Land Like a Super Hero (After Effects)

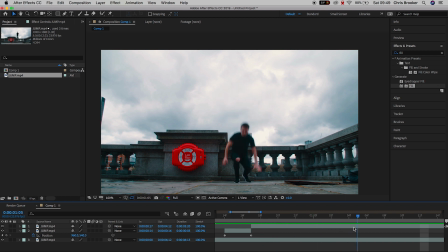222s
Now if we play this back you'll see the character falls from the sky but there's a little bit of a jolt where it goes from the frozen layer to the normal video footage so this is where we need to go ahead and we need to speed up the first part of that footage
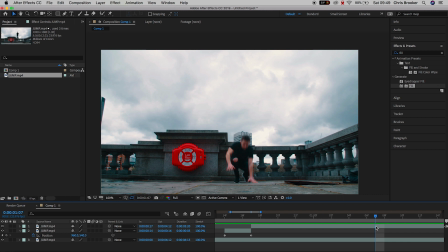235s
so go to the point where you just make contact with the ground and press command shift d to separate that video and select the first part of that video
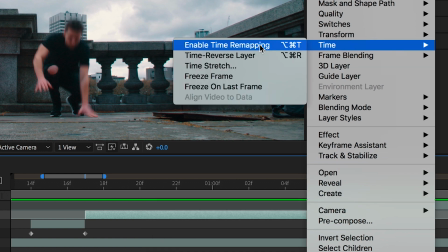243s
go up to time time stretch and you just want to speed this up just a little bit so we'll pull this to 70 percent
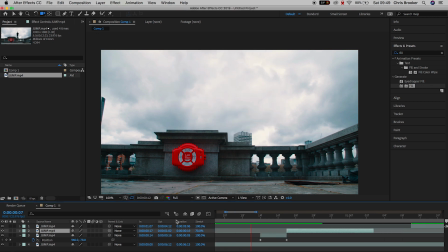251s
now if we play this back you'll see that's much quicker that's much more believable but again there is a little bit of a stutter as we're coming from the frozen layer to the real footage so we're just going to separate that first bit one more time and the first section we're going to
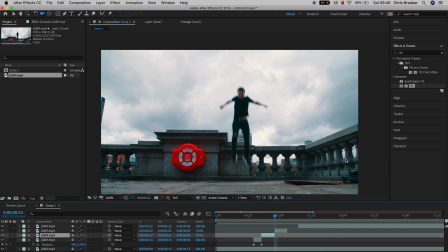267s
speed that up one more time so we go into time stretch again and we'll adjust this to 40 percent so now when we play this back you'll see this looks a lot more realistic so go ahead drag all your video clips back together fine tune fine tune all of those adjustments and when
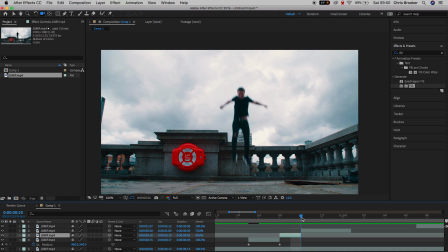283s
we play this back from the very beginning we have a fairly believable fall from the sky. This looks pretty decent but the problem is you can still kind of tell this isn't quite real life.
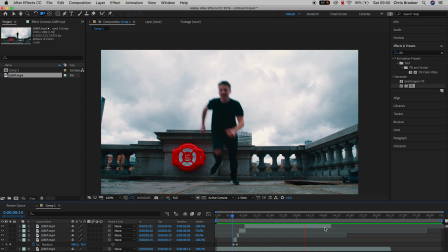294s
You can kind of tell there has been some editing done to this. So this is where we're going to add some fake camera movements to really hide those cuts.
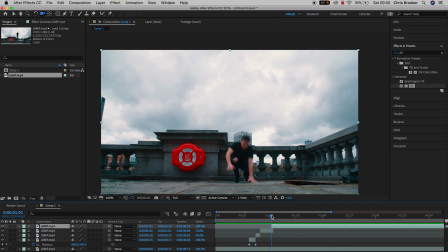302s
So we're going to go ahead and create a brand new null object.
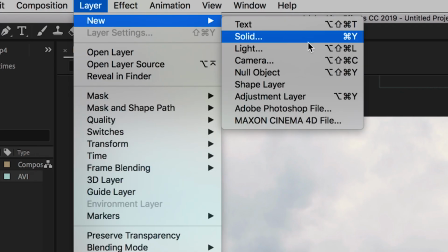305s
So we're going to layer new null objects and we'll select all of the video layers and
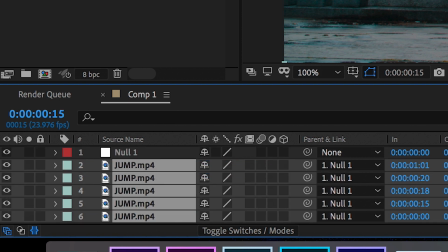311s
drag the pit whip tool over onto null one so we get a parent all of those layers to the null object.
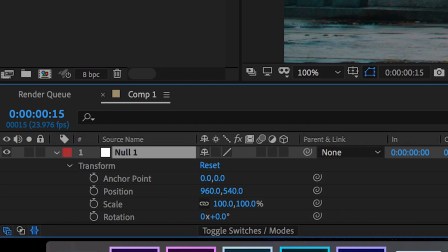317s
Now we're going to transform in the null object,
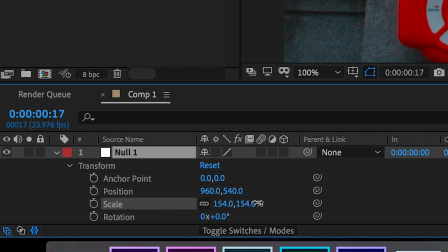319s
increase the scale to around 150% and we'll drag the position all the way up to the very top so the top of the footage should be touching the top of the frame.
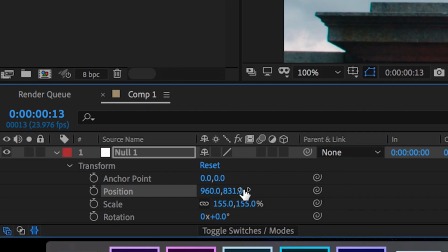328s
Now create a brand new keyframe when you start to appear into the frame,
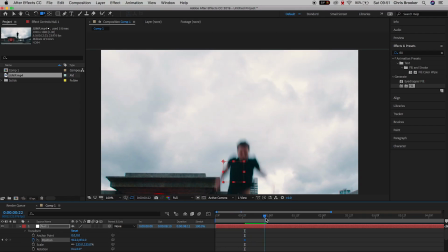332s
scroll across to the landing and you want to pull the position down so that we capture the landing on film now
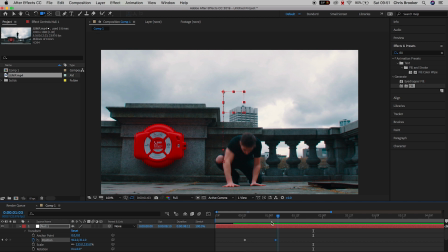343s
this looks a lot better but it's still not quite believable and that's because there is a lack of motion blur in the frozen layer so we're
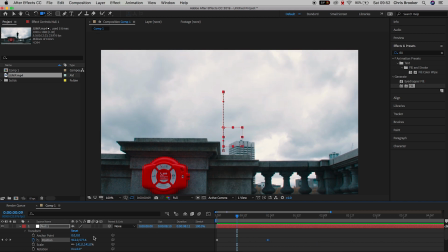350s
going to select everything that we have and we're going to press the motion blur tab on the footage and then we're also going to activate the motion
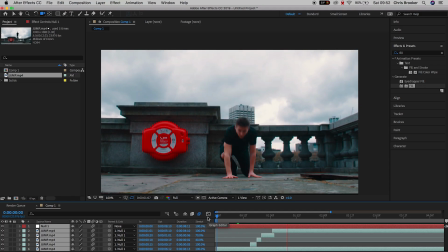357s
blur by pressing the motion blur box this will activate the motion blur and this will make that jump look more believable but
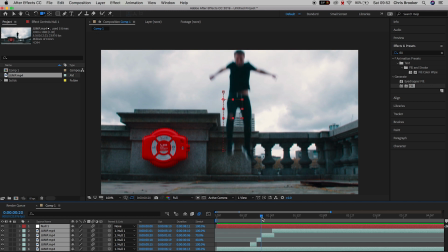365s
there's one more thing that we can do to really sell this effect and that is adding a little bit of camera shake when the character lands on the ground so the
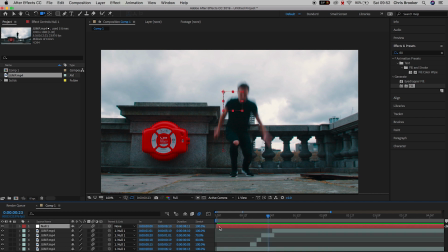373s
second that the character lands on the ground we're going to add some rotation some scale we're going to add a little bit of camera jolt to the footage to make this look really believable so go ahead and scroll to the point where your character makes contact with the ground for the first time and we'll go into the null objects we'll load transform and we'll create a
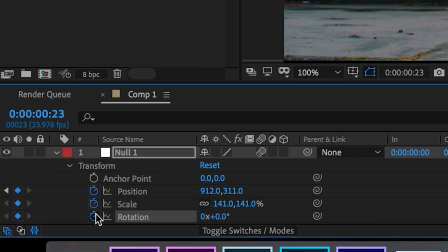391s
brand new keyframe on position scale and rotation now go ahead three four five six frames and generate a new keyframe on all of those so you've got position scale and rotation and then in between those two keyframes we're going
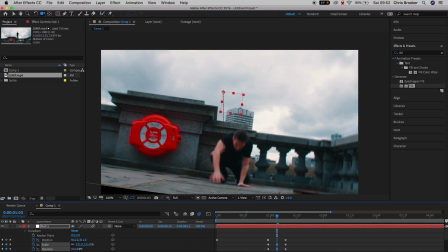404s
to increase the scale we're going to increase the rotation and we'll adjust the position
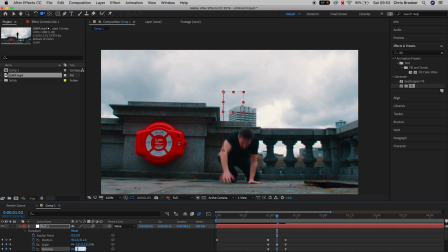409s
if we have to now go backwards by one frame and we'll go to negative two and if we watch this back we've got this really
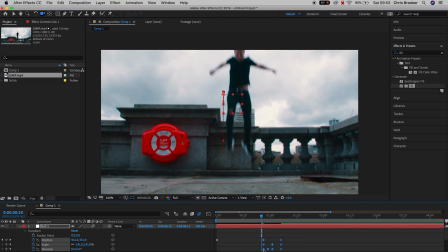418s
cool camera rotation we've got this little jolt effect happening and that's really helping
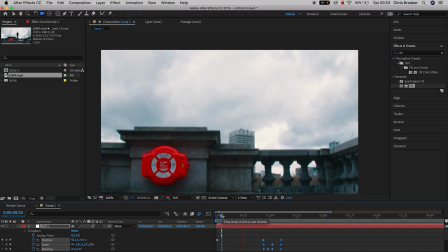423s
to sell the effect.